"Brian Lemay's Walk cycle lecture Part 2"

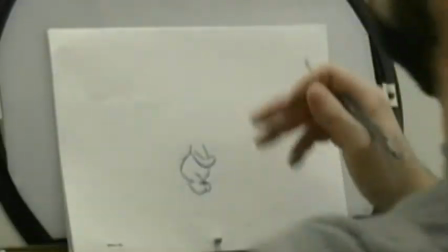Now, my number 1 drawing, the original one, had the shape of the head as being like this.
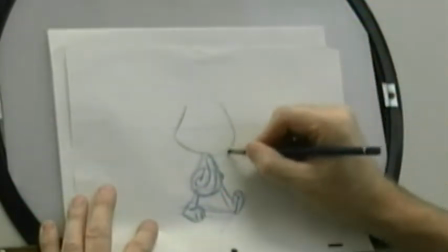So it's a nice big Care Bear type head. Just make the character cuter.
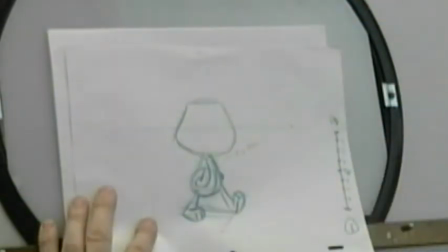So there's the shape of my character's head.
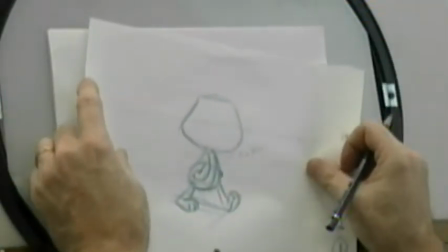So what I want to do on this drawing here is I want to get that head forward in its forwardmost position over here.
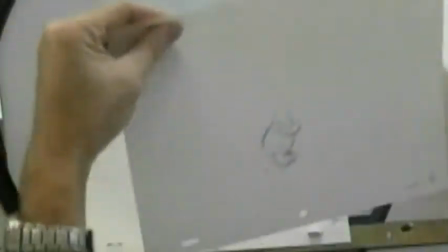So what I can do is I can just shift and trace this.
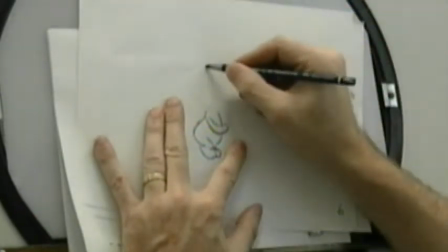Now there are 2 ways of doing this, and I'm going to leave it up to you.
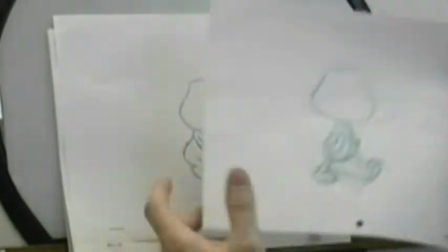Okay, I'm doing it right on the drawing, so in order for me to do this properly, I have to have all my in-betweens done, which I do have them all done.
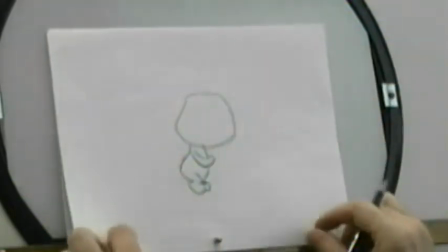So I can now go back and I can shift 2 drawings so that I'm on an in-between drawing here and make this my key position.
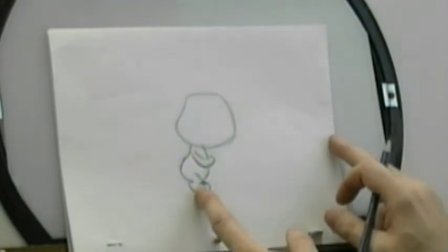Or what I could do is on a separate sheet of paper,
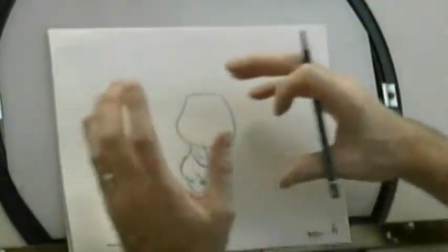I can just cycle the head forward and back and not have to worry about which drawing it's landing on with the body.
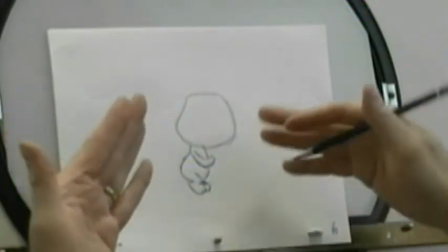And then go back after the fact and just shift it over by 2 and trace the heads off.
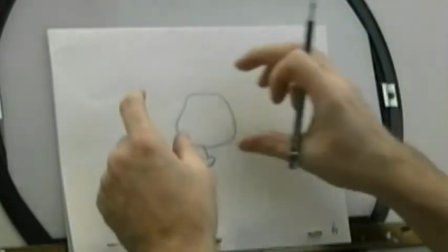Okay? And treat it as a separate layer. Okay? That way, you're just concentrating on the action of the head moving forward and back like this and doing
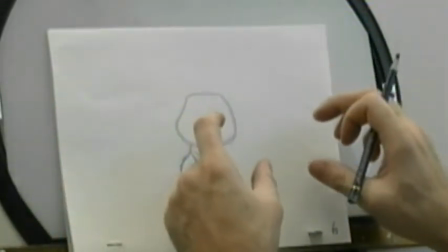whatever tilt you want and making sure that that's nice and smooth without worrying about what's going on with the body.
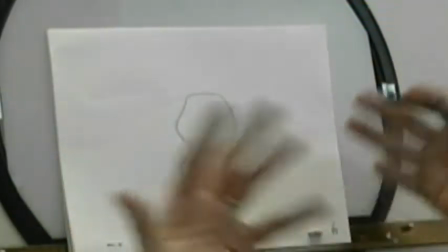It's sort of the same thing. It's just, if you choose to do it that way, it's less complicated.
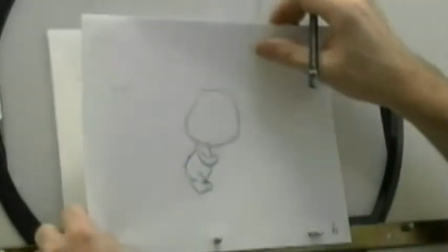All right? I'll leave it up to you.
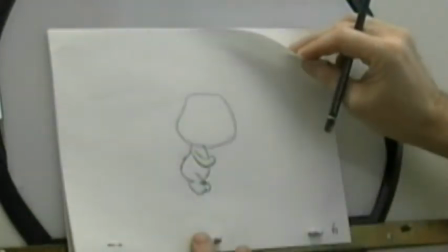So, this drawing here is my forwardmost position, so now the head's going to start to move back on number 7.
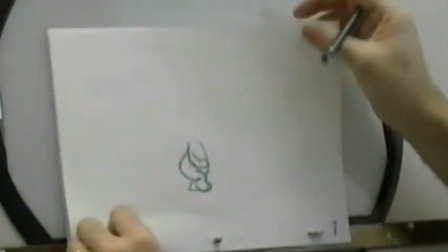So if I just do it this way, just so you can see it very,
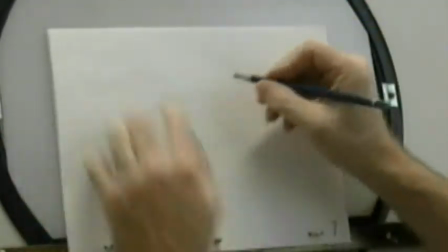very quickly, what I'm going to do is I'm just going to draw the back line of the head here.
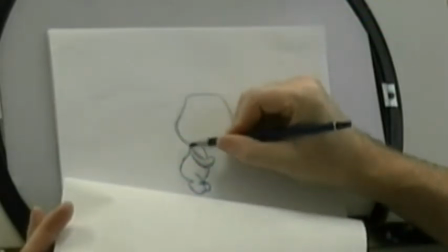Okay, this line right here, from where it connects to the neck through to the top of the head there,
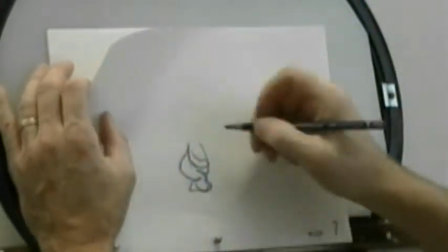just to give you a sense of how it's going to overlap and flow back into the next position.
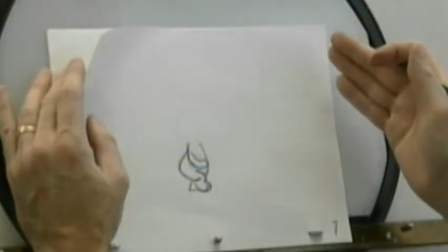And this is straight ahead animation, by the way. Okay, the reason it's straight ahead is because it is overlapping action.
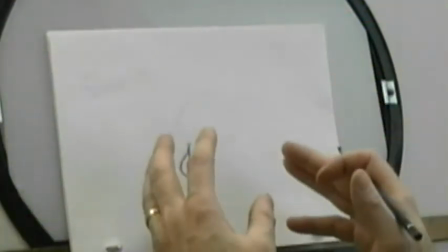We're just sort of going with the flow of what the action of the body is. This is your primary motivator here.
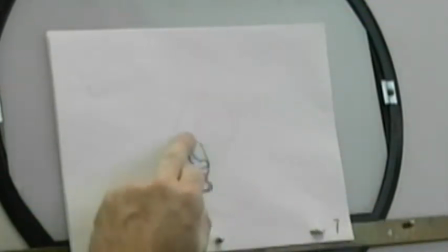It's saying this is what's happening. This is going back and forth like this. So we basically just have to follow what it's doing.
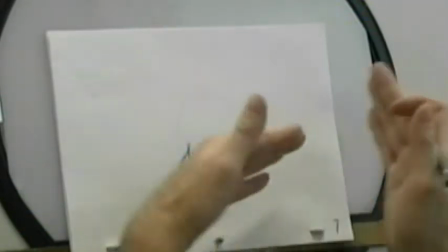And the fact that we're delaying it by 2 drawings just means that we have to delay it by those 2.
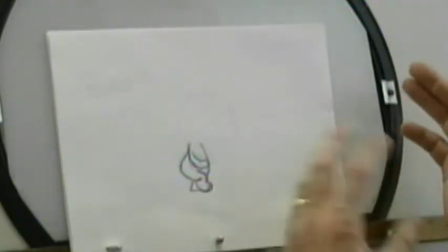And then we play it out, see how it works, and then we can go back and modify it. All right? So on this drawing here, this is where the head is starting to come back.
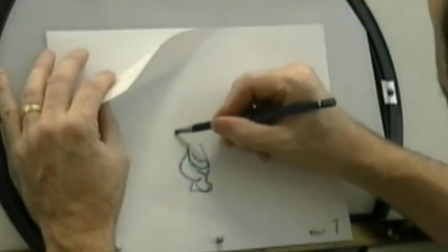So what I can do here is I can take this part of the head here, like this, and overlap the line a little bit like this.
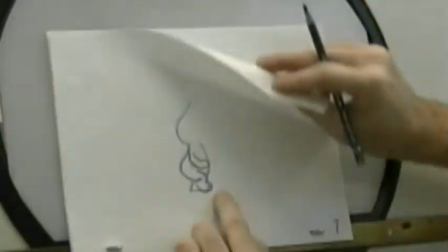So this part here, see it's starting to move back, but this part here is moving forward.
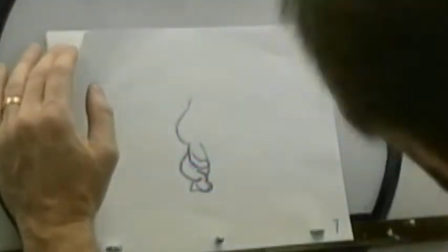So we're just doing a little bit of that head tilt, where the head's just going to bob forward like that.
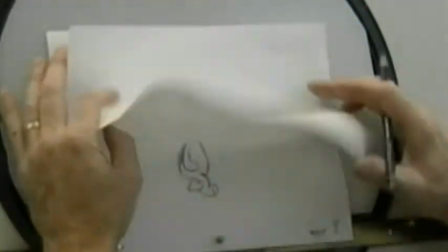So then on number 8, I need to start to pull it back, because you can see if I leave it in the same position there, see how much the body moves?
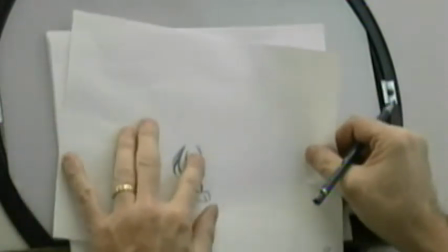It's going to look weird. So I have to now shift this over and start to get it to catch up.
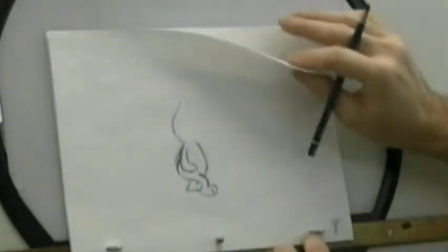So it's going to move back to that position there. So I'm moving from here to here to here.
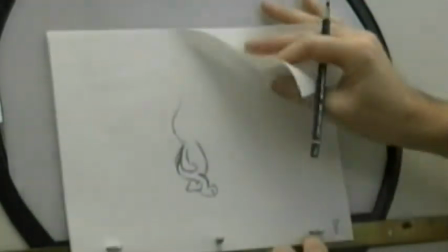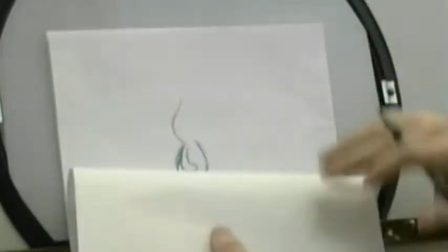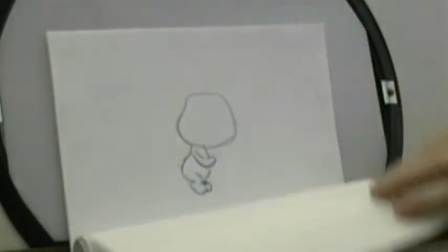So now on number 9, 6, 7, 8, 9.
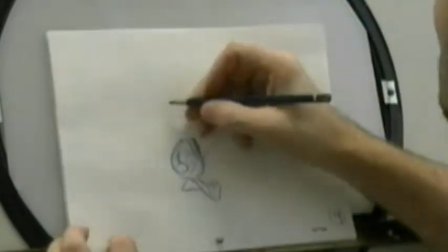I've got to pull the head back even further. So I'm just going to lightly draw it in here, that position.
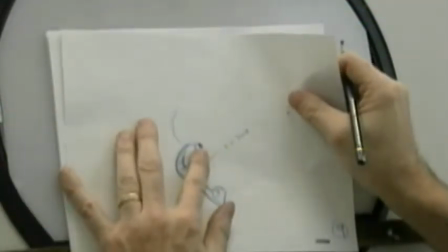And then just shift and trace it so I'm getting the same type of line.
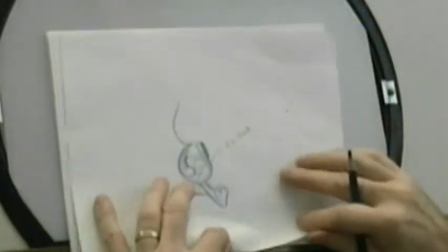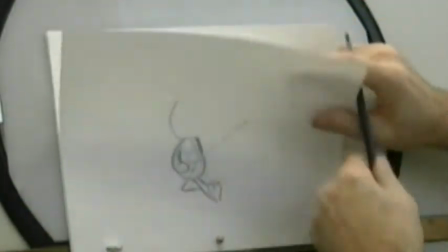So now we can get into the roll foot thing here, where you grab all the sheets of paper between your fingers.
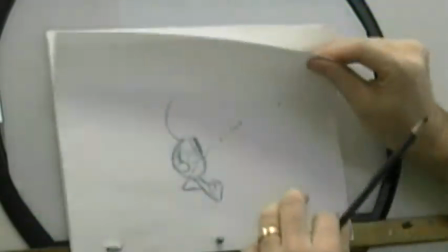Oops.
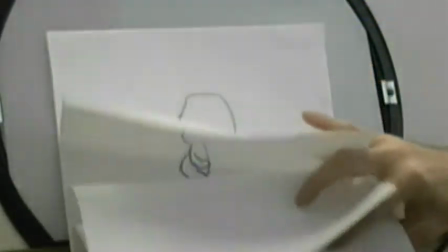See how it pulls back there? 9,
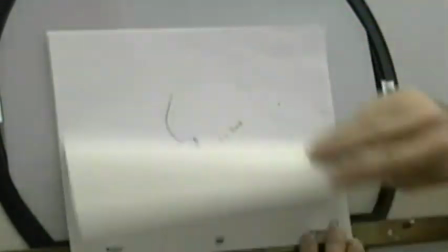10.